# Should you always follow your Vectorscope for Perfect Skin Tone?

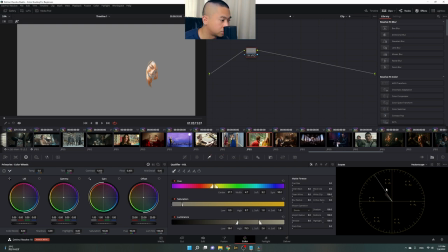skin tone only just saturated and going to the orange side so but
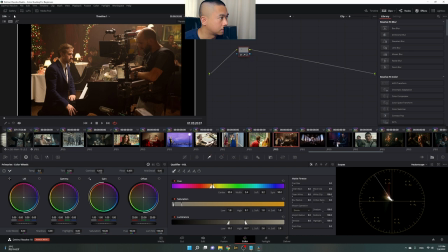still it's almost natural okay about this one almost perfect skin tone as well
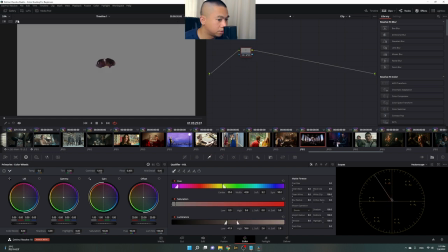so most of the time you you see those perfect skin tone that lands there but there are situations where you have to consider the lighting and the
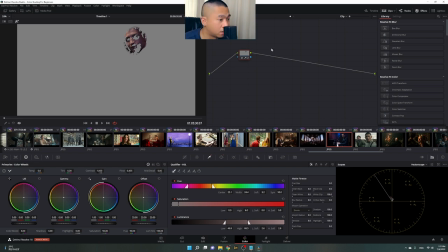mood where they are for example here in this situation it's the
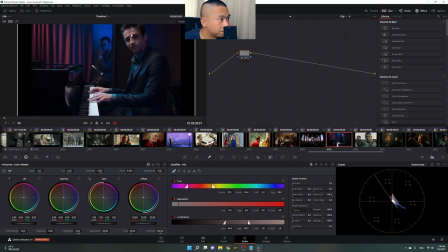lighting that's affecting her skin but if you can see here it's the perfect skin tone but in this part it's the lighting so it's okay if you have some purple in his face but sometimes you you'll feel like um it's uh
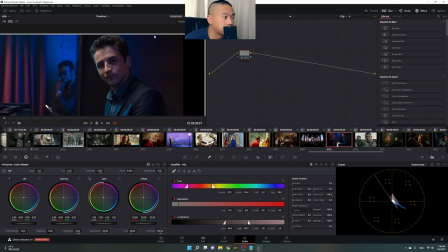if you if you just graded it by yourself you'll you'll feel like i don't like the lighting here it feels uh because the purple is coming to his face and making his face purple it's okay it's okay because the location is
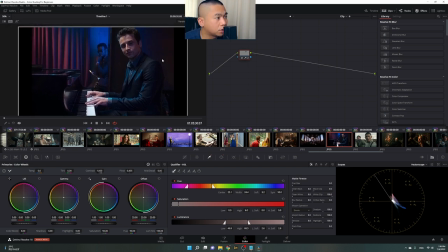purple so the it's natural to have those um purple uh highlights in your skin tones so don't worry about that especially if you're um color grading events and films in your um
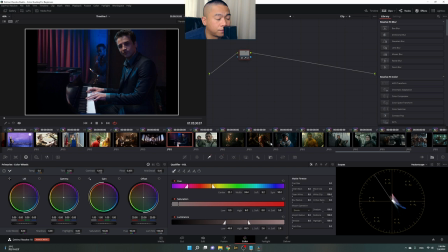for your production company so if you have no choice and you have to film in a um certain lighting condition for example the place is very purple it's okay accept that you don't
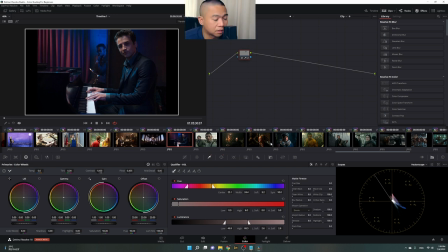have to fix all the skin tones unless you really have to and so i suggest use your own light or ask them to turn off the light when you're going to shoot because
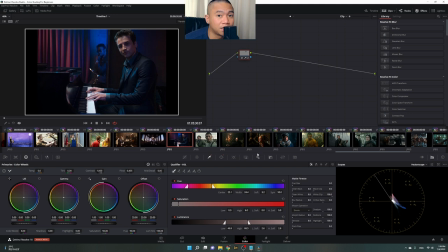even if you fix those skin tones it will not feel natural that they are part of that world okay so
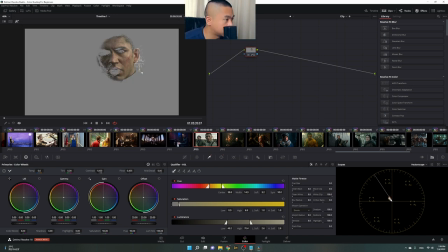let's check more of those skin tones and this one is almost going to the yellow
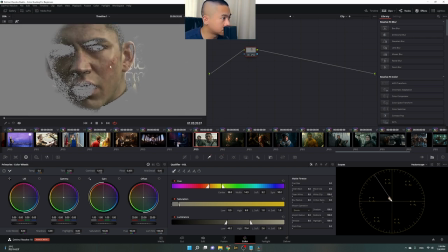side you can see it's yellow and a bit I can see some greens already these are those desaturated greens so yeah not that perfect
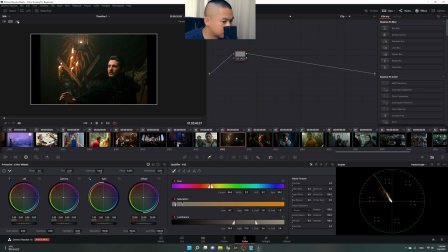as well but here this is perfect yes yes perfect
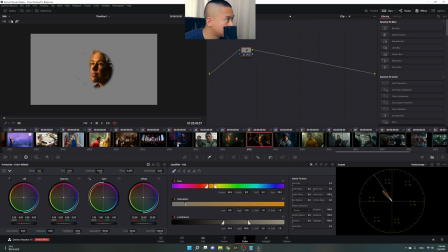warm oh no it's not perfect so I was fooled by the surroundings
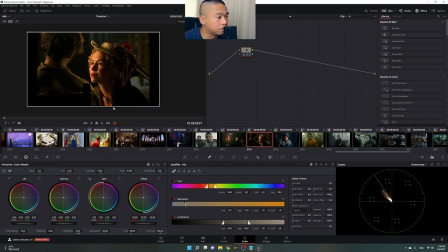where she is in because if you study colors you'll know that the effect of the adjacent colors or the colors around certain color
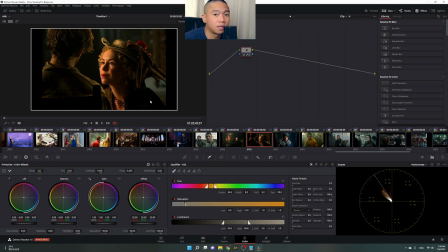have great effect on your on the color you're looking at i i think that needs to have its own separate video so let's just focus on this first so because of the background i i thought she was having a
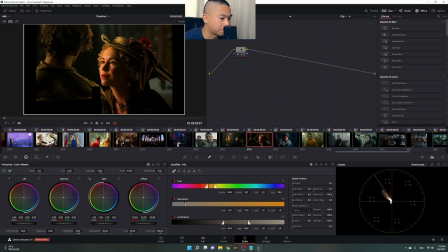perfect skin tone but apparently she she's
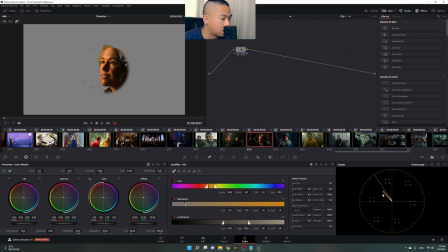not she's having this more orange saturated saturated orange skin tone here
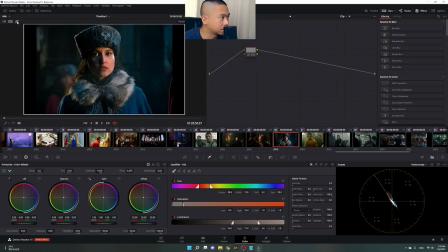okay I think this is perfect as well yes it is only that
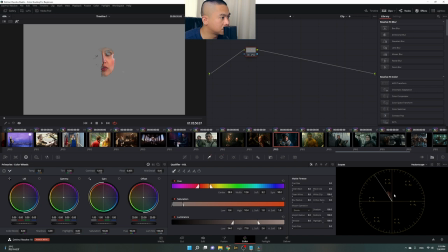late it's having this reddish I think this is the lips maybe she's not blushing anyway
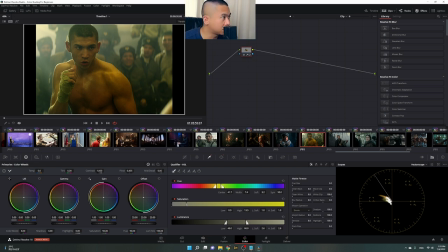okay so this is I think this is fight fight club I forgot I don't know what clip is this anyway so you can see it's nowhere near perfect in
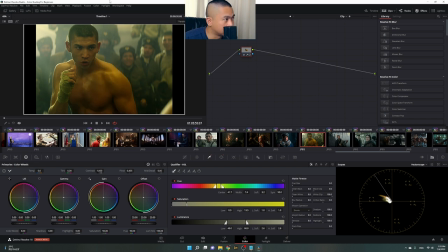fact it's going to the green yellow green here
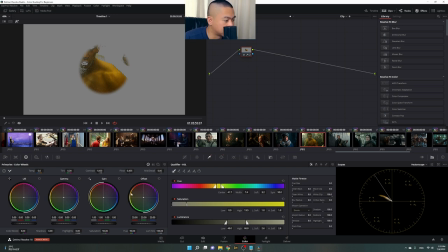it's going to this yellowish green color so
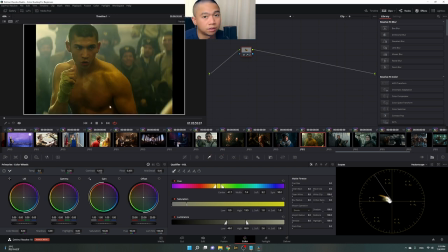yeah doesn't need to have that perfect skin tone also because of the nature of the shot and i think it's it's trying to have that analogous
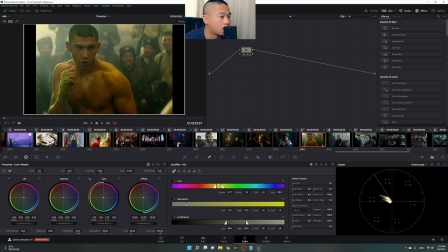color palette so whatever the reason is it's also another creative decision of the director
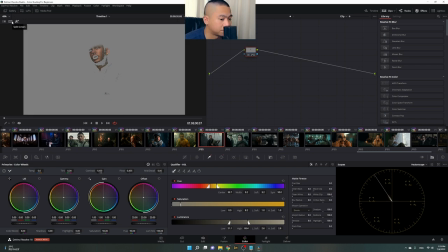I mean the cinematographer. So this one has perfect.
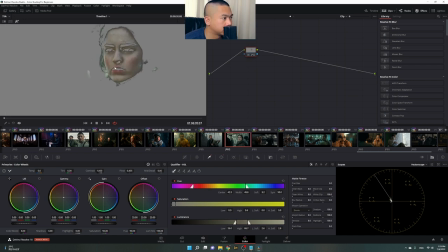This one has I think it's a bit yellow but desaturated yellow.
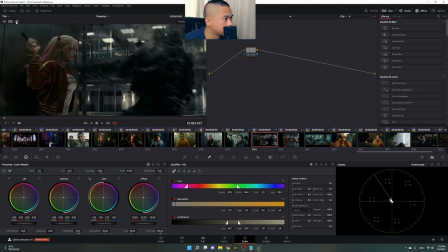So not perfect. This one desaturated. I think it's white.
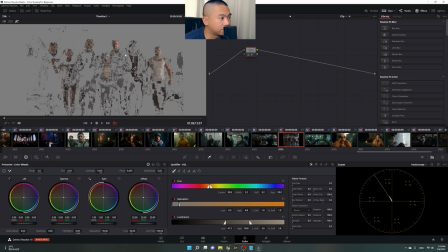this one is an example of they have different I'm skin tones right but the vector scope shows you that they are here so the
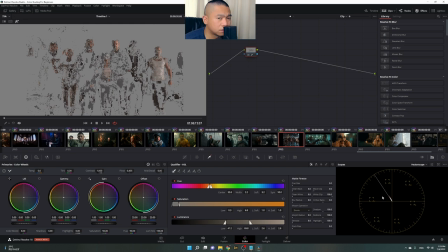skin tone is greatly affected by the grading and the creative process because if you're going for a natural look they they are they went here only a bit um
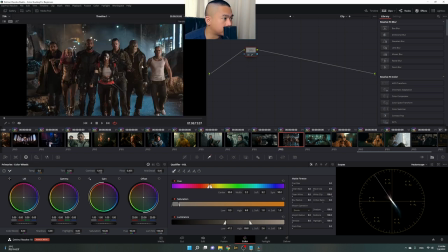got going to the red because of it's trying to do that complementary color of still an orange so yeah this one isn't yeah it's but in fact
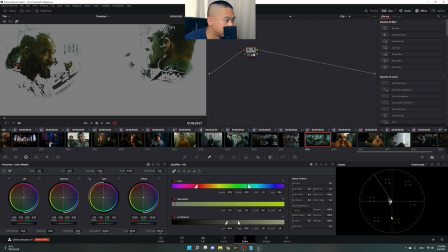it's here is saturated going to the almost to the blue blue green color so yeah it's okay it doesn't have to be perfect because that's the
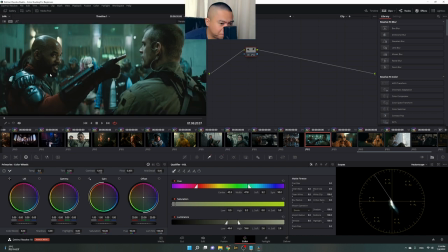situation here so I think I made a point so it's very subjective to have that perfect skin tone in most of your portrait videos
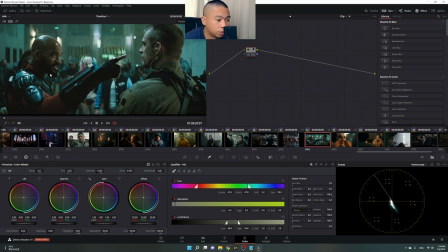I suggest you have those perfect perfect skin tones because they they would want to look perfect and then they don't want to look like this but for example you're
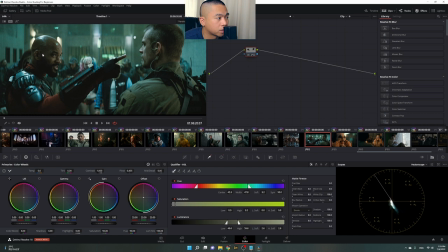shooting those portrait videos and you're trying to be more creative or have this different lights and you want for example a purple light and green light to
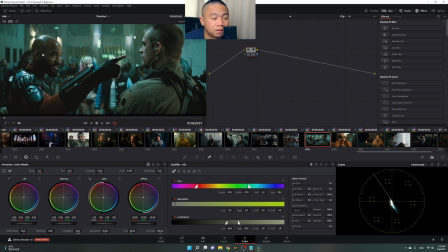have that color contrast for your portrait video you don't want to have that perfect skin tone color you will accept that green and purple on the
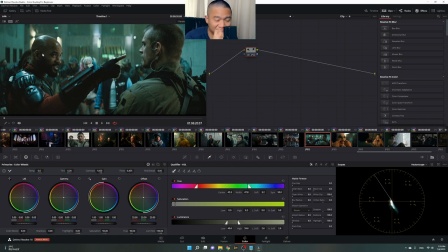other side because if you try to make the skin tone perfect that situation i i don't think it will look any nicer so that's all for this video thank you for watching